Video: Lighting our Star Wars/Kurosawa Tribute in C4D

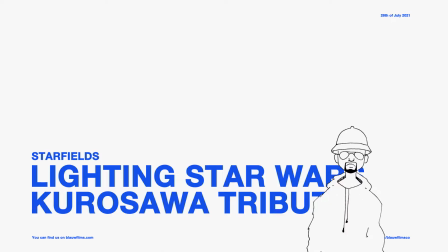[0:00]
Hello, my name is Leo and welcome to a new tutorial by Blauw Films. If you hear a cat meowing, that's Grigio. If you hear any wind, that's because the window is open so that Grigio can be chilling. Either way, today we will be looking at a middle section of a previous tutorial in which I lit this Star
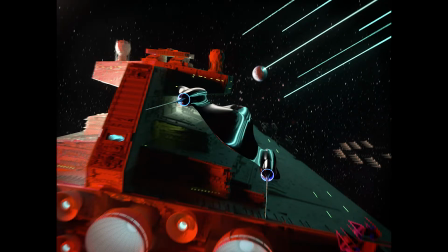[0:21]
Wars scene for a upcoming Star Wars tribute we're doing with Michael Wood and Eric Alcaraz from the Blauw Films team.
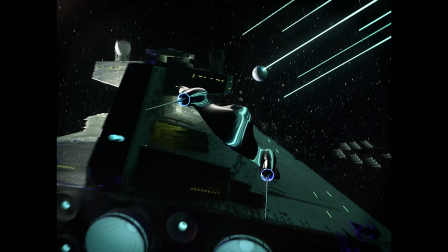[0:29]
I hope you enjoyed this video. If you do, leave a like, subscribe, be sure to check out any future content we have. And yeah, cool, let's get into it. The light, if we go back to that,
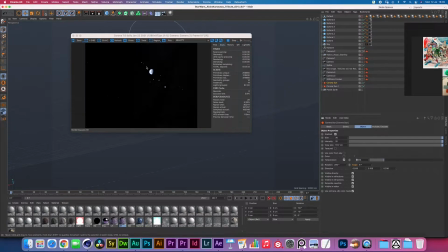[0:44]
a color temperature of 8500 is making sure that the planet Earth that I used as a base,
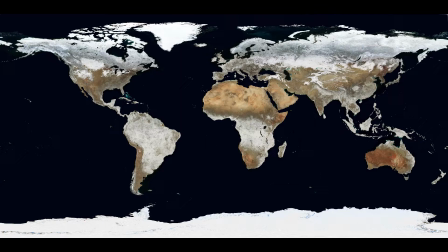[0:52]
which now has more snow and more clouds,
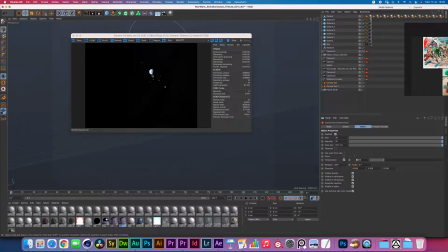[0:56]
is looking extra blue because we are on a pretty cold color temperature. If I were to change this to 3500, you can see you're suddenly in a very different galaxy, or you just change the settings of your camera, I guess.
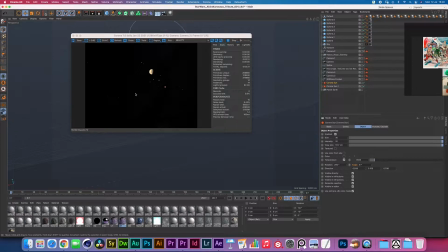[1:13]
It's very important to make a well-judged decision on what the color temperature is you will be using. Let's just show you something insane. So let's say you're close to a dying sun, right? You set that thing to, well, apparently it only goes to 1000, but you can have a full red environment,
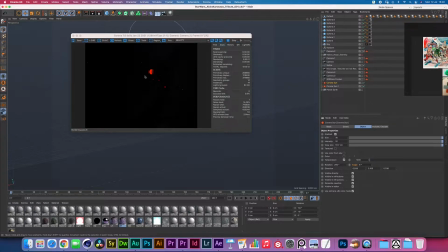[1:33]
and then you could light this with extremely blue light.
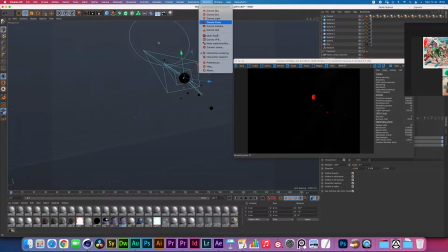[1:37]
Okay, so now we're going off the plan, but doesn't matter. Let's add one more Corona sun.
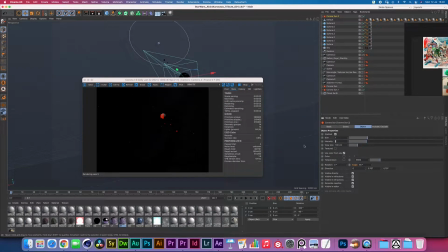[1:44]
Let's make its intensity match the one we have. There we go. If we were to copy some of these coordinates for the rotation, now essentially we would be getting a mid-range of that, right?
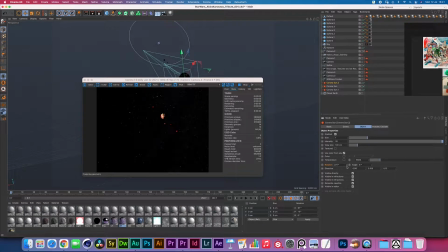[2:03]
Now let's push it a little bit further back so we get more of a rim light. Now if you were to double this intensity, you're now creating something completely different, I guess. And what's also fun,
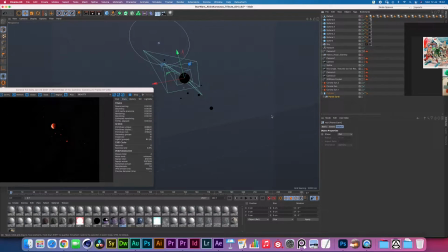[2:21]
if we were to select an object and then hit Alt on your keyboard and then press on the object you want to create, it creates the object inside of the same coordinates. So then it's very easy for you to rotate this thing, angle it where you want it to go,
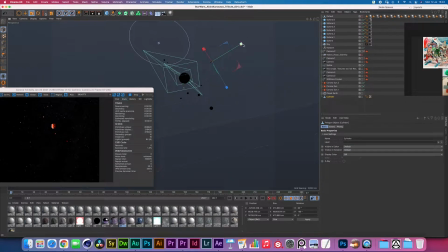[2:39]
make it editable, and then press T to basically scale it up.
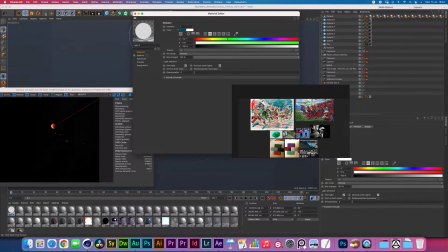[2:51]
And now, keeping in the theme of Kurosawa, let's pick one of the complementary colors to the red over here. Well chosen, very well chosen. Especially these murkier green ones over here in the middle are really pretty.
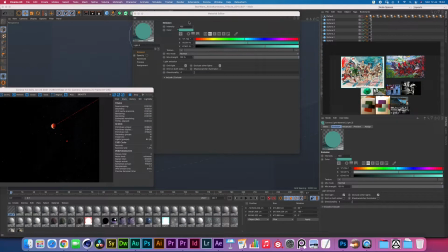[3:08]
Now all of these colors on the other side are also incredibly pretty, by the way. I believe these are all from, at least these are really from Ron.
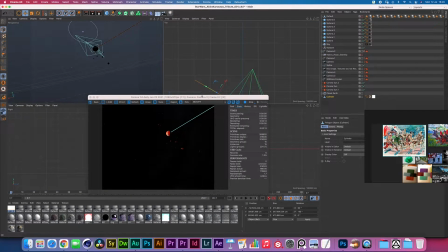[3:17]
I'm not sure. Now I'm gonna try moving it a little bit closer to us, just so we get a bit more of that impact.
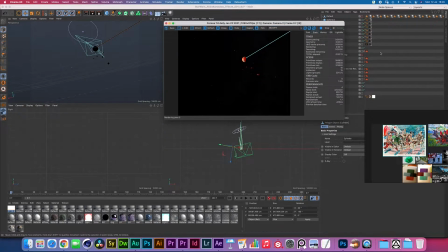[3:29]
Yeah, there you go. I'm gonna create a sphere now.
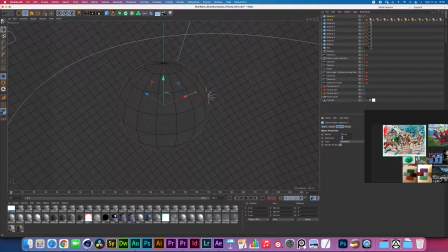[3:35]
I would like to fly to that sphere. Let's give it a few more segments, like 40, and take it out so that it's at the same place as where the impact would be with this massive laser.
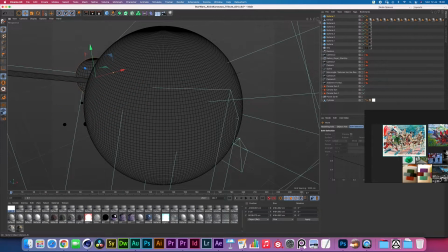[3:51]
For a laser, this is like a ridiculously big thing, by the way. So, well, you know. Just for the sake of seeing what we're doing.
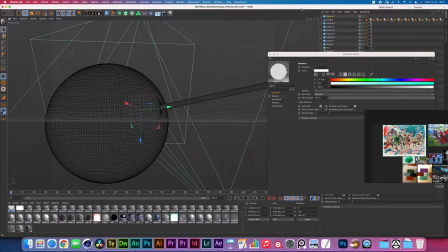[4:04]
So, I'm gonna stick into this view right now.